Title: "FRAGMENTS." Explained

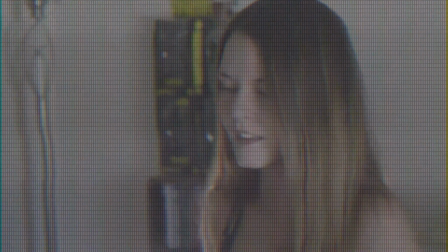Fragment number two begins by shedding more light onto the fight between Sam and Taylor, and as you can tell, it's a memory by the fact that it's, you know, visually distorted.
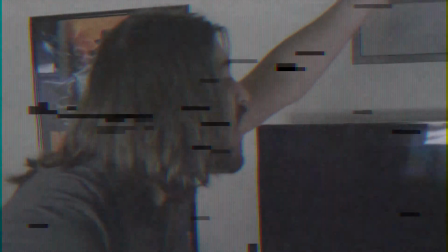The score here is from Trent Reznor and Atticus Ross from The Social Network, and at the end, you know, I just kind of liked it so much I kept it.
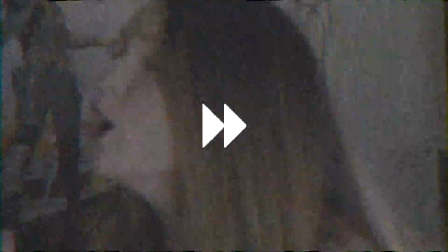It was a temp track, but it just worked so well I kept it, so shout out to them. So this scene is really the inciting incident to the film.
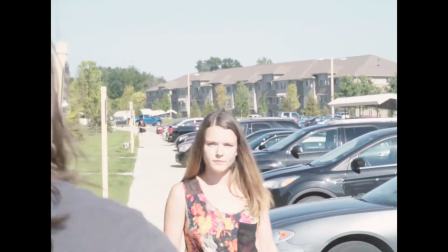I guess you could say it's the only structure we have to the film in a sense um but in this scene sam erased taylor from her memory
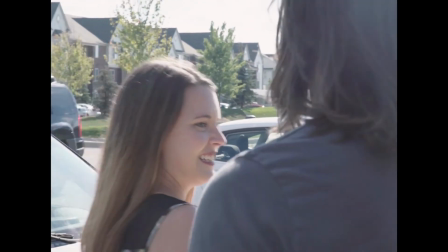and the thing i like about this scene is the dichotomy between sam's and taylor's decision about which memories to erase because taylor chose to erase the
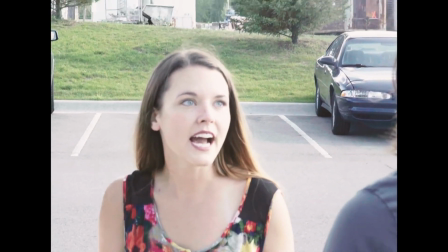argument where sam chose to delete him entirely and that touches on uh the different way people look back on certain memories because i know
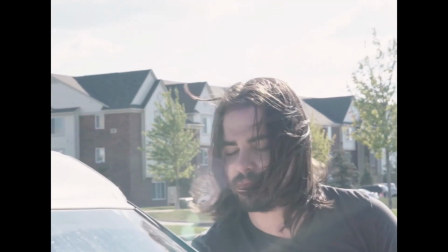people who look back on certain things like troubled relationships with with rose tinted glasses but then on the flip side of that coin i know others who only remember
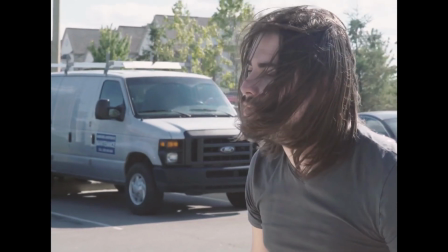the negative of most situations or relationships that they are in or whatever um and i think the scene kind of shows both reactions to that so point
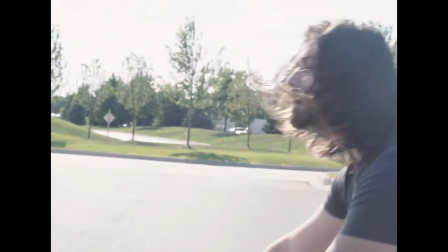is whether it be out of spite or uh in the heat of the moment uh sam erased him from her memory a funny thing is she
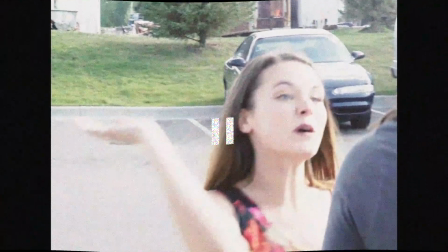really slapped him multiple times by the way that is not a sound effect wait for me okay so let's talk about Remembank.
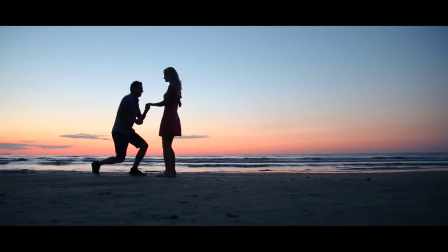Remembank in the original script was like nothing. It served as nothing but a plot device to serve as exposition.
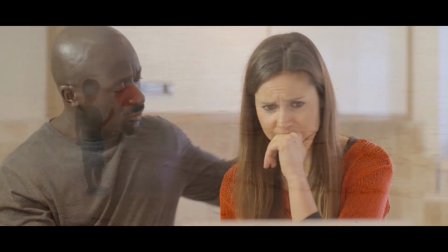But as we started to get more experimental with the film, not only did Remembank become a bigger part of it,
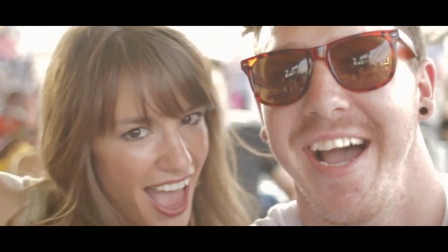but Remembank also became like the invisible narrator of the film.
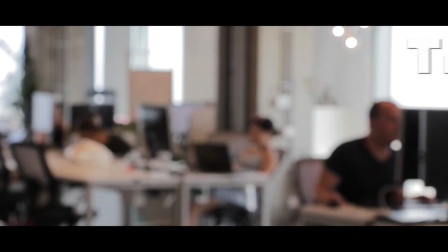Remembank, just to explain, is an organization in conjunction with the U.S. government that developed the technology to remove one's selected memories.
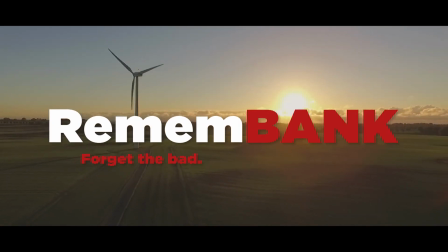It's kind of, you know, internal sunshine meets 1984 to a smaller extent and most of that though came after the fact
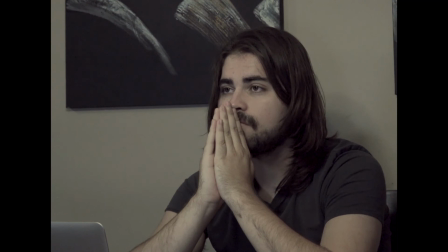for example in this scene taylor was actually originally going to be video chatting with a real person named terry but in the editing i thought it would be more interesting to show
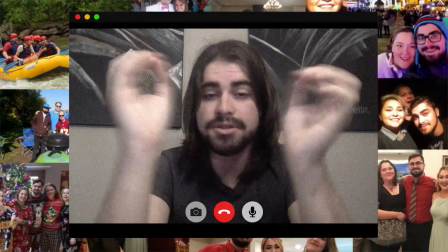how disconnected and frustrating the process really is because if you guys are like me you just press zero a bunch of times like can i talk to a real person
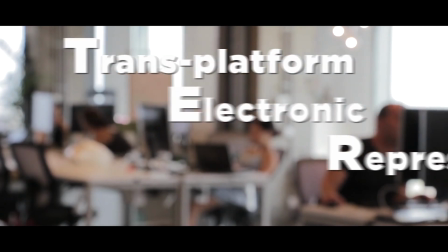please so in the editing terry became terry trans platform electronic representative interface.
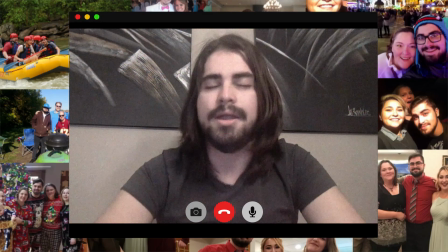And I really like this frame here because those are real family photos from Trevor and showing
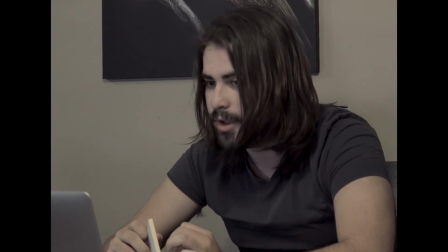him being trapped by happy memories he can't remember I think is a really cool visual metaphor.
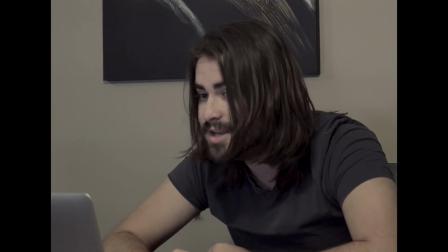We did many different takes here with Trevor exploring different levels everything from mildly annoyed to yelling in anger.
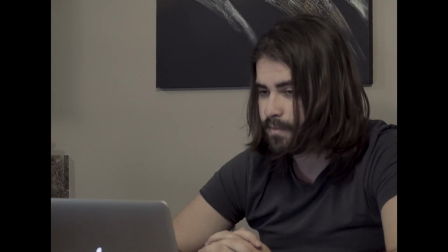In the end we decided to go a more milder reaction of frustration rather than anger, but still kept it a little angry at the end when he slams the laptop.
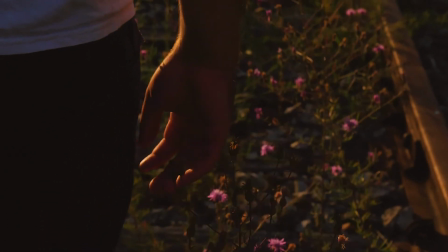This is another flash forward here. I use the ending of the story as a sort of framing device for the film.
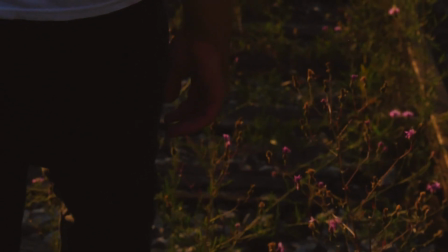It's not the only framing device of the film, but the ending does come in throughout the film.
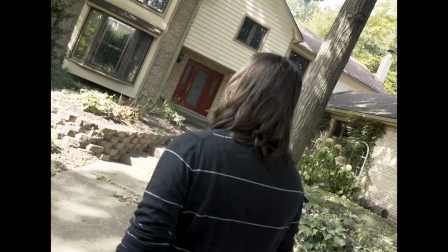So here we see Taylor going to his best friend's house, a best friend he doesn't really know.
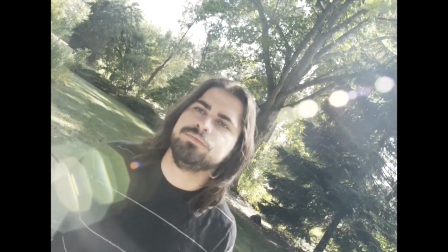And like I said earlier, these little glitches are fragments of memories.
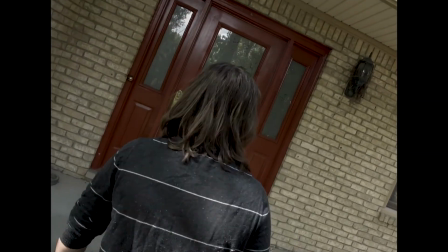So even though technically taylor doesn't know dallas he feels a sense that he's been there before and in the memory he's wearing a different shirt
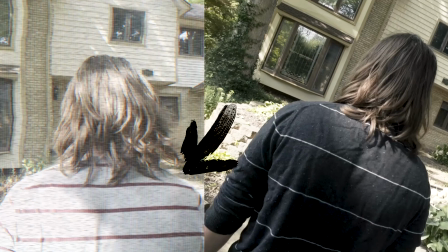because again it's a previous memory that's sort of being tapped into um as a matter of fact if you go frame by frame you can actually see the file number of the memory memory underscore 37 849 so that's memory number uh 37 849 night.
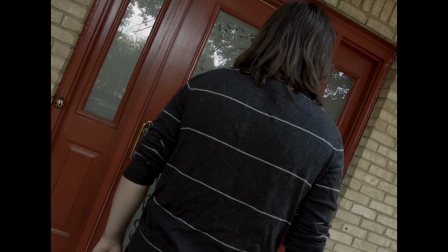So that's actually my voice as the roommate.
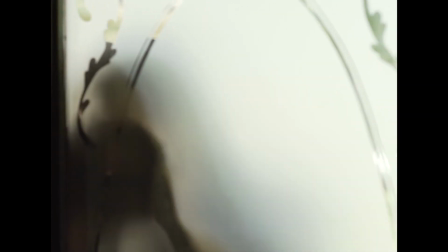Dallas was always meant to have a roommate, but in the beginning, he didn't appear until the garage scene in fragment number three.
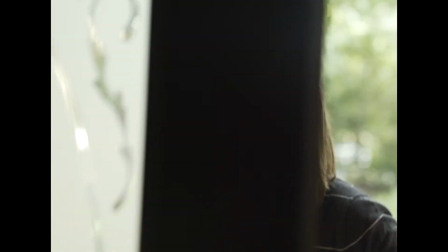But in the edit, I thought we sort of needed to establish that Dallas had a roommate so it doesn't just pop up.
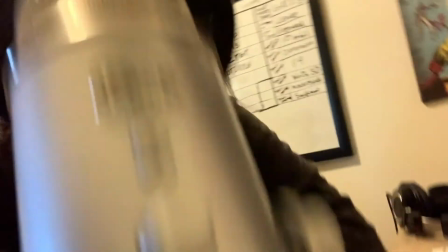So what I did was I just put a microphone in my living room, the same microphone I'm using right now, and just yelled from across the room.
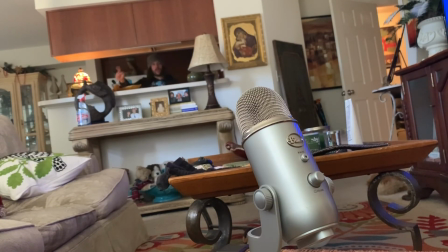But that voiceover wasn't recorded until maybe a year after this scene was shot this
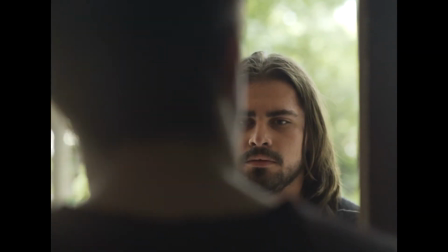is taylor quote-unquote meeting dallas for the first time and i wanted like
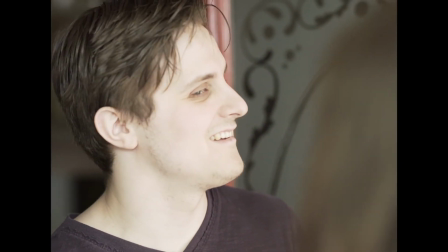a natural comfortability between them even though technically they
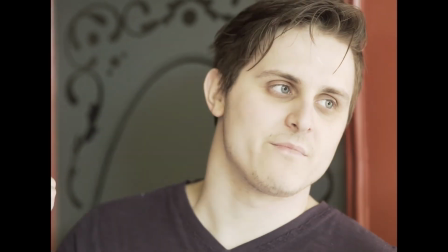don't know each other and they've never met because instinctively they know each other but their minds
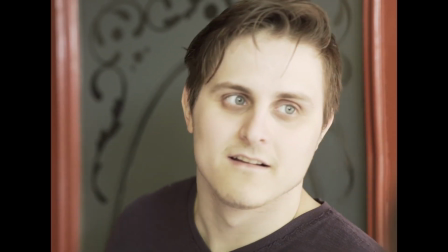you know are warped so the only thing they know is that they're each other's best friend
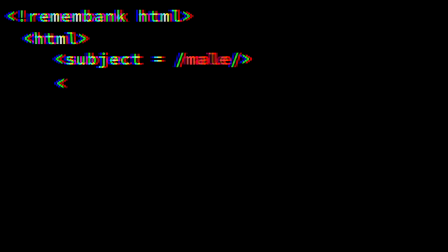in the end it says that taylor's memories are down to 23
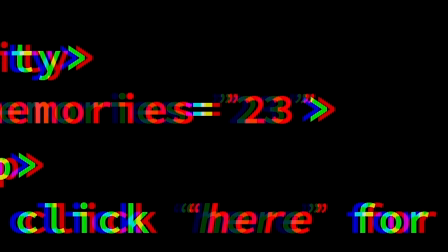and that comes back in fragment number three fragment number three begins
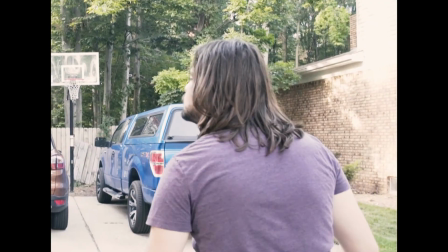with in my personal opinion the worst scene in the movie the reason i think it's the worst
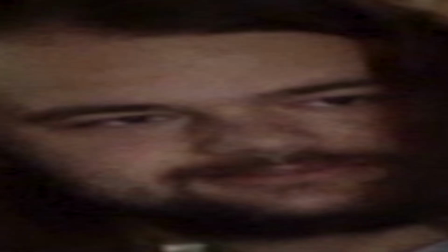is as follows this guy me i was not supposed to play john
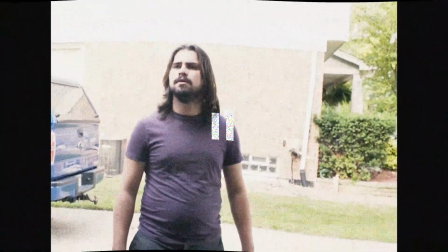we had an actor who was supposed to play this part and he dropped out day of so i had to fill in you
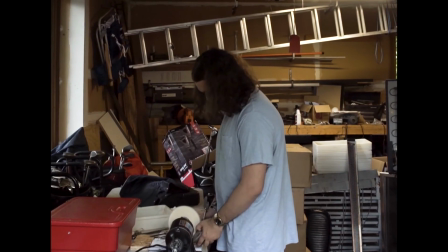gotta do what you gotta do but that's why i don't really fit the scenario of a mechanic
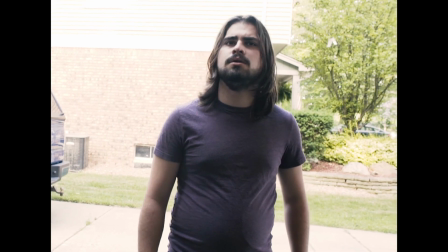let's get into what the scene's about though so this is john dallas's roommate and here he tells taylor how dallas passed away trying to crack
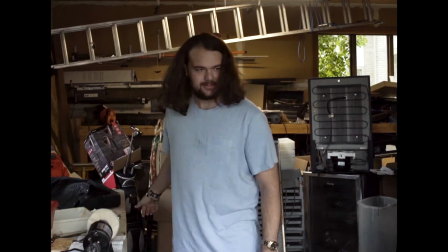the code and that the government came and scooped him up the reason this scene starts fragment number three is because i really wanted to tell the story out
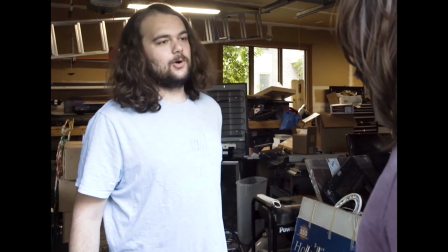of order. So going into the next scene, knowing that this conversation is the last they will ever have, I think brings a much more emotional weight to it.
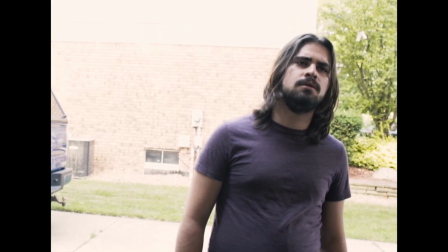I will say though, this scene ends with what I think is the best line in Fragments.
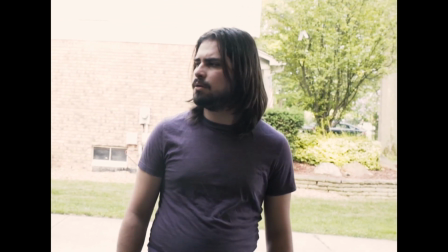And kudos to Trevor, because I feel like that is a very hard line to get right, and he absolutely nailed the delivery.
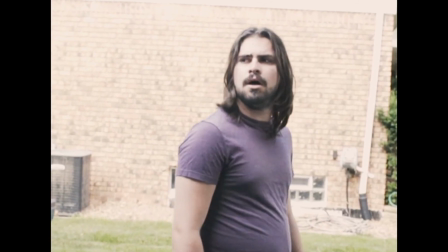Did you know Nellis or? No. No, we were best friends though.
So after the best line in Fragments comes what I personally think is the best scene in Fragments. There is a lot to unpack here, so I'm going to start with this.
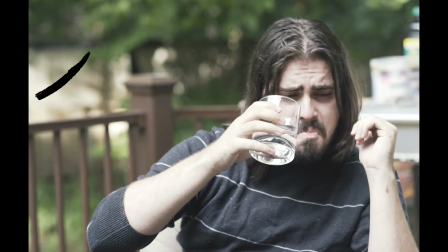Dallas and Taylor finally meet up to talk about life, and in the beginning of the conversation, the aspect ratio visibly changes.
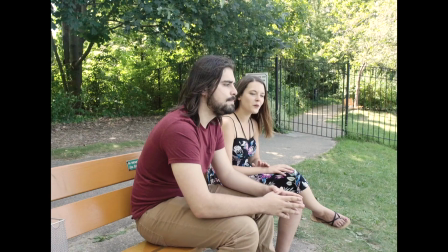Throughout the film, the aspect ratio is very intentional, and a majority of it is shot in a 4x3 aspect ratio. this was a decision made
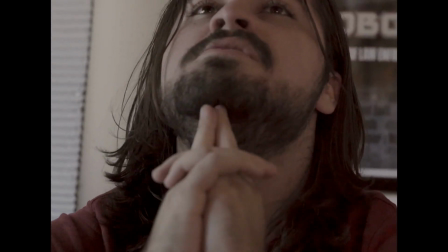in editing to enhance the idea of how trapped taylor feels in this world the funny thing is is that we shot this back in 2017 and before the
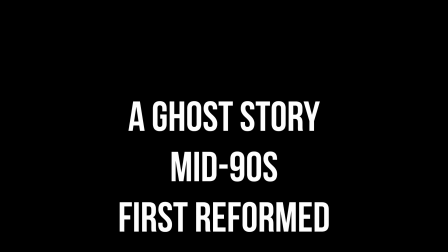release a ton of films started to hop on that trend and i'm not saying that i was ahead of the time or anything by any means
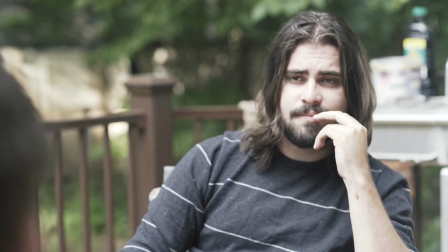xavier dolan was doing this way before most but i kind of thought it was funny that so many films started to do that after we filmed it
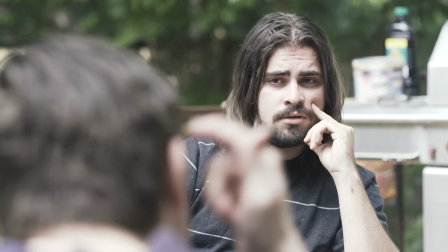and started editing it with that idea in mind Just complete coincidence. During the scene that takes place in the present, or in the real world,
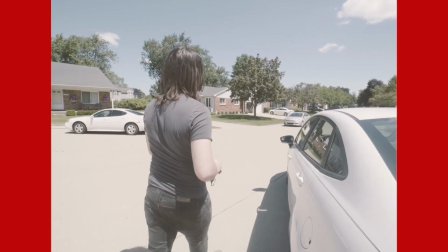the aspect ratio is 4 by 3, but whenever a memory pops up, it reverts to full screen.
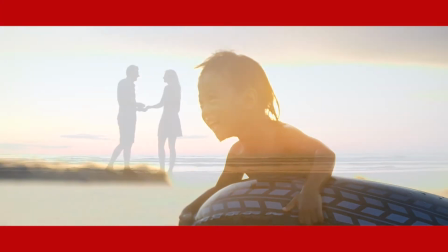And during the Remembank commercial, there's a 235 aspect ratio to highlight two things.
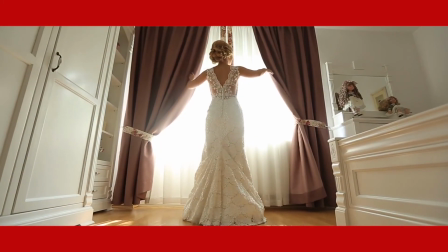One, that it's a commercial, and two, that it's produced and artificial.
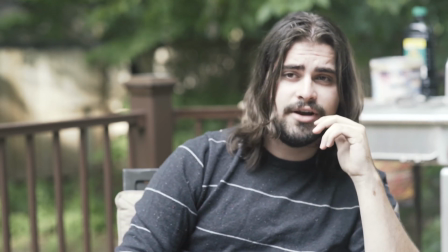Dallas here explains that he's doing much worse than Taylor, and that he's trying anything he can to get by.
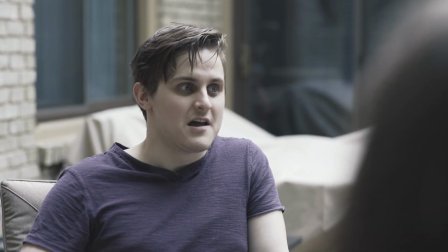He has a glow of optimism around him much more than Taylor does and
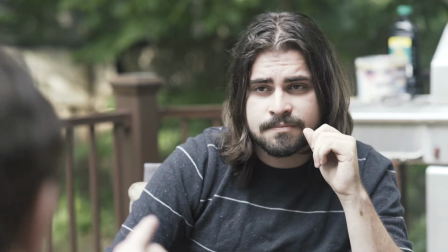he cares about Taylor but Taylor is very emotionally distant in this scene.
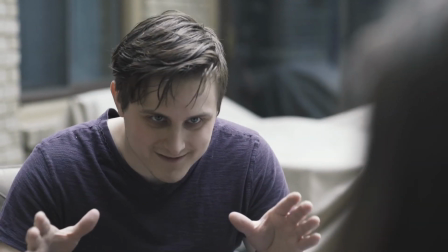So during the part where Dallas makes up a bunch of memories he's trying to get Taylor to realize the importance of memory in general good or bad.
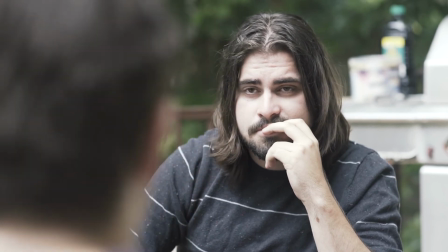The most crucial part of the scene is the role reversal that Taylor plays in it compared to his relationship with Sam.
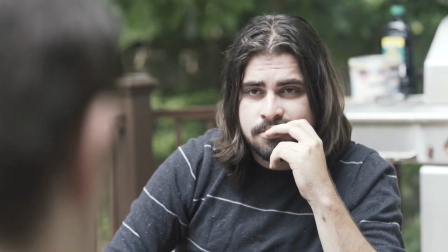When you're depressed your mind plays tricks on you. It tells you that nobody is there for you and that your friends aren't really your friends which is a blatant lie
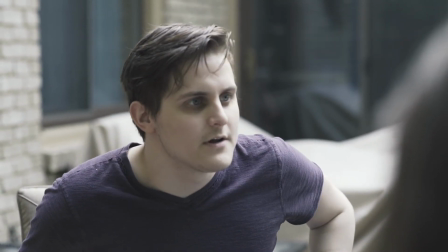but that's the way the parasite of depression works so even when people care about you you can't see it.